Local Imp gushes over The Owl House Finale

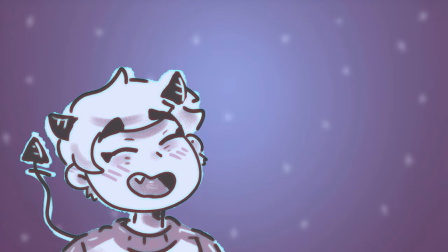Real quick, I just wanted to let you guys know that I've made a gaming channel, where I upload stuff mostly about Pokemon.
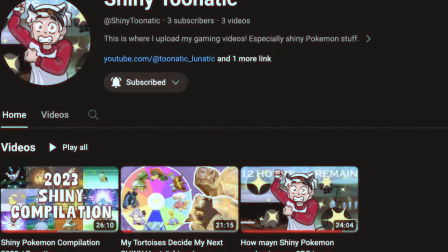The shiny ones, that is. If that sounds interesting to you, please check out my gaming channel, Shinytunatic.
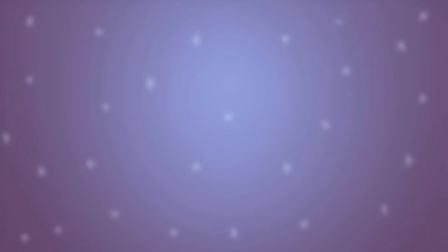It would be an honor. Okay, okay, now let's finally talk about the Hoot Shack. I'm an expert on this subject. Let's begin! Today, as of the day of this video getting published,
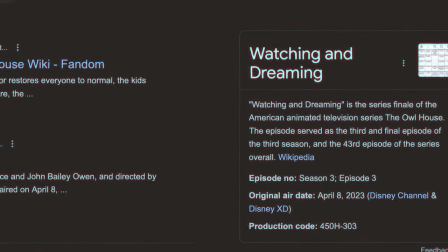it has been exactly one year since the finale of my favorite show, The Owl House, has aired.
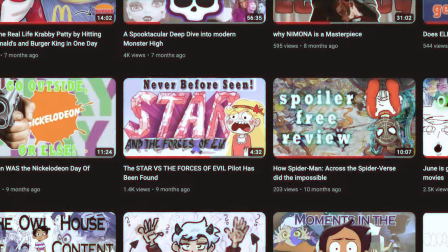And if you know anything about me, well, this channel is kinda obsessed when it comes to animation anniversaries.
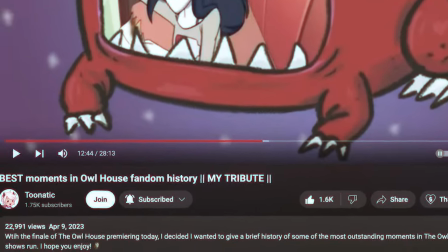But not only that, this video also serves as the one year celebration of me uploading on YouTube consistently!
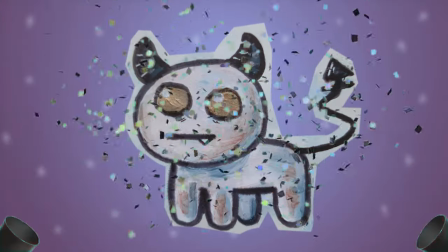So yay me I guess!
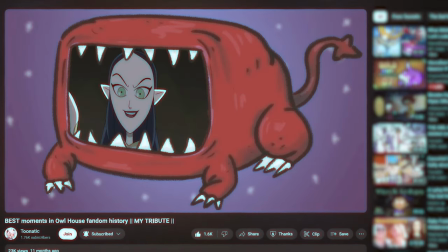The Owl House was sort of the kickoff for my channel, and in order to mark this very special occasion,
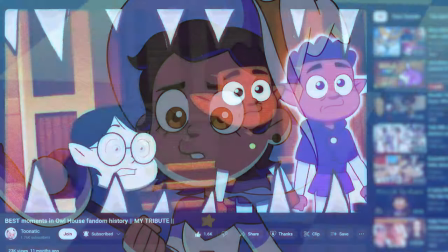I decided to talk about my favorite little details that I noticed during the finale.
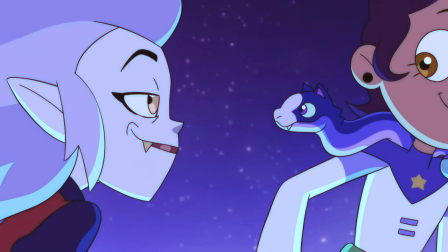Watching and Dreaming is a very special episode, and I finally had the guts to rewatch it as well as write down my thoughts.
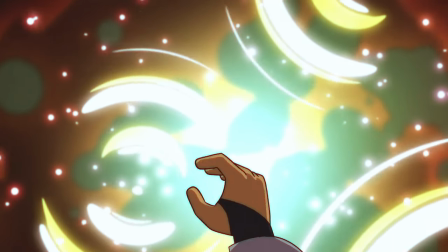Let's begin.
What happened?
I just love the colors and patterns of the magic liquid.
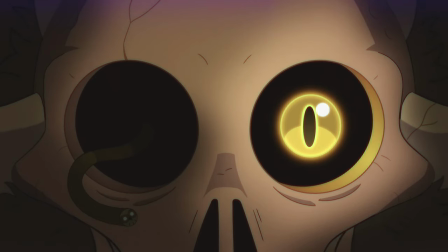The titan design is seriously so awesome, like the little hoodie in the eye socket.
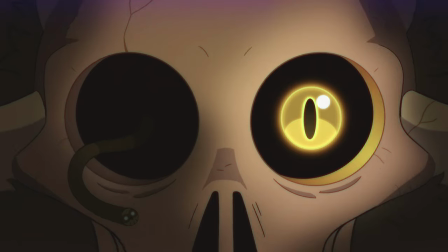Pretty cool if you ask me.
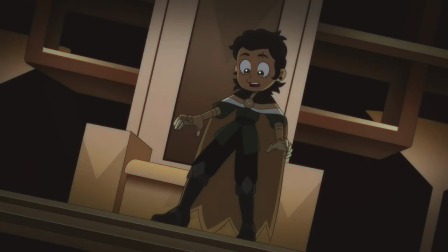The mascara is on fleek. Not gonna lie, lowkey the Emperor Belos drip looks really good on loose, I'm a big fan personally.
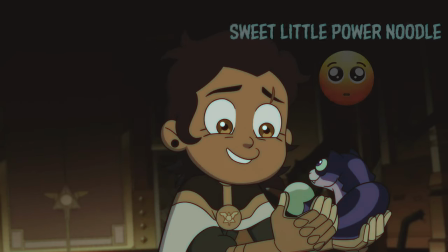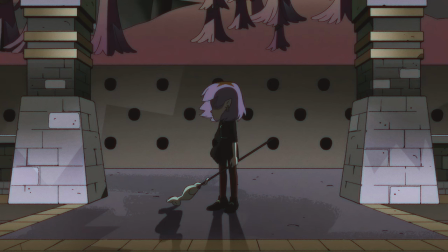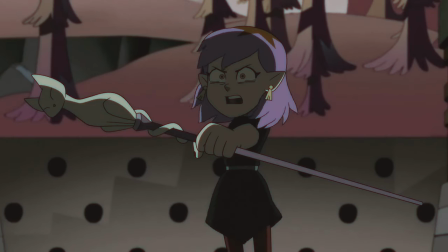This, you've been the real villain this whole time.
Genuine goosebumps.
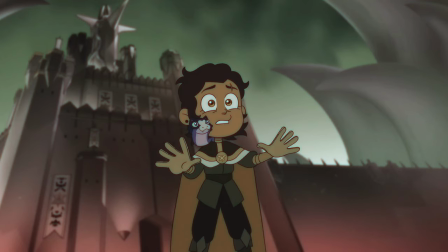Holy heck. This whole confrontation is just so well done.
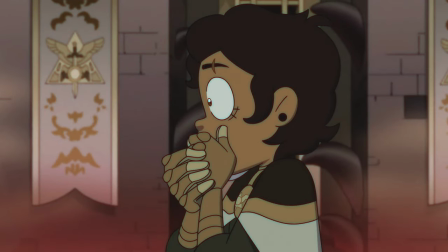Luz is coming face to face with all the guilt and doubt she has been dealing with for the past couple of months.
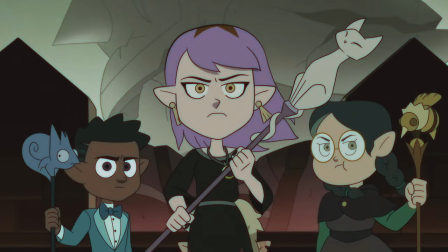Like look at the expressions all her friends have here. Not even a reflection in any of their eyes.
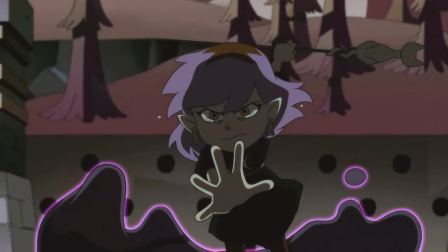That's how you know the fun and games are over.
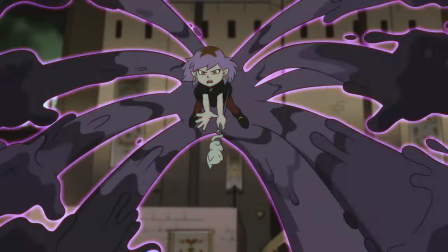However, we never see them actually acting like this when talking to Luz, which makes this dream sequence even more unsettling.
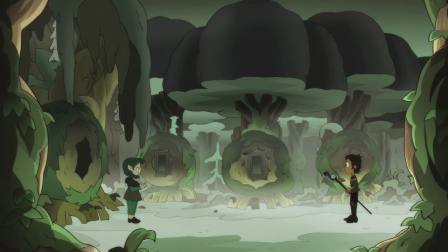Something clearly isn't right, but right at this moment, the viewer is just as lost as Luz is.
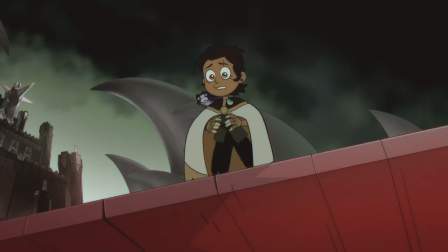Because we don't know what happened either. How much time has passed since all the inhabitants of the Boiling Isles have been petrified?
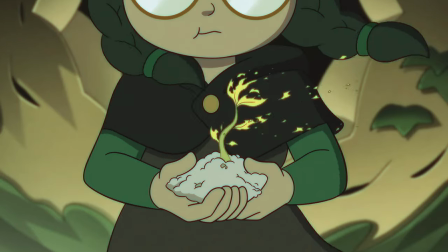Was Luz keeping the truth from everyone enough for them to turn on her?
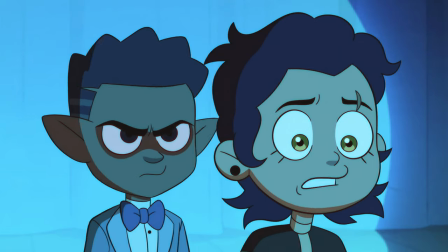Obviously, her friends would never in a million years really act this way, but it just goes to show how guilty Luz feels over everything that happened.
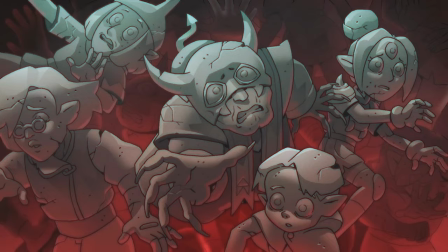And maybe, just maybe, this was enough to cause the Boiling Isles to get the bad ending, so to speak.
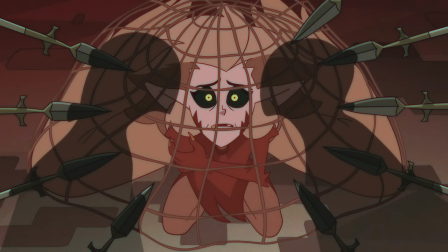Same goes for Ida's nightmare. Look how sad she looks after her family captures her and tells her that she indeed is a monster.
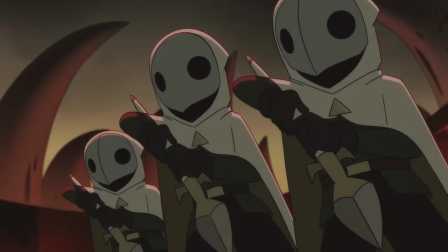I do love myself a good, the hero must overcome their inner demons in order to succeed angst scene.
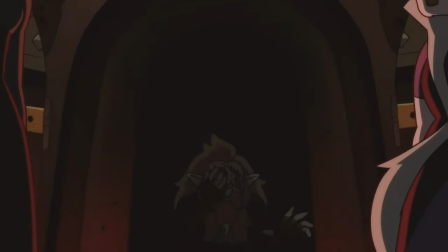But this is really hard to watch. Oh my gosh, this is quite the large amount of blood for a Disney TV show.
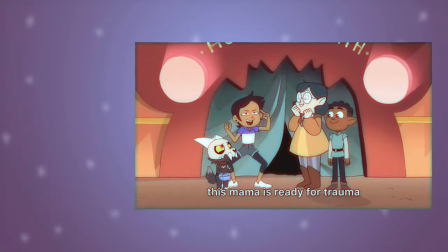Is this allowed, what the fuck, is that allowed? Speaking of angst, let's see how King is doing.
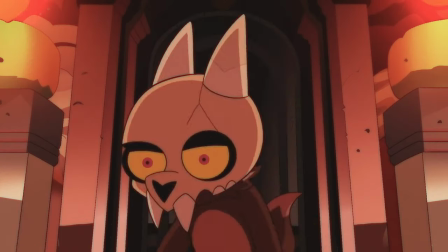A room full of corpses of your own species and you're the only one left? Yeah, checks out.
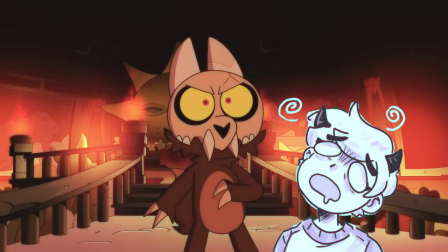He's also not doing so great
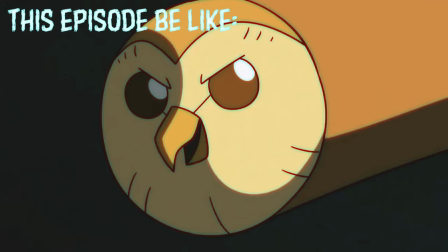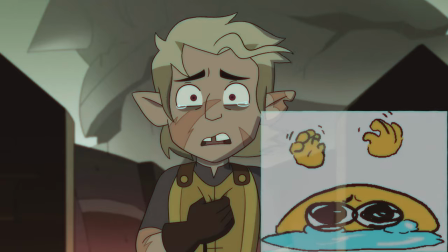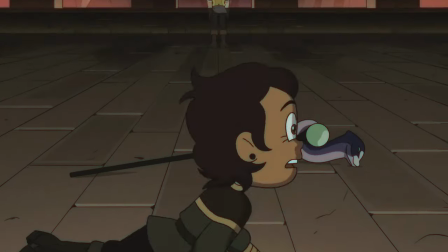I love Zeno's voice performance here My boy is hurting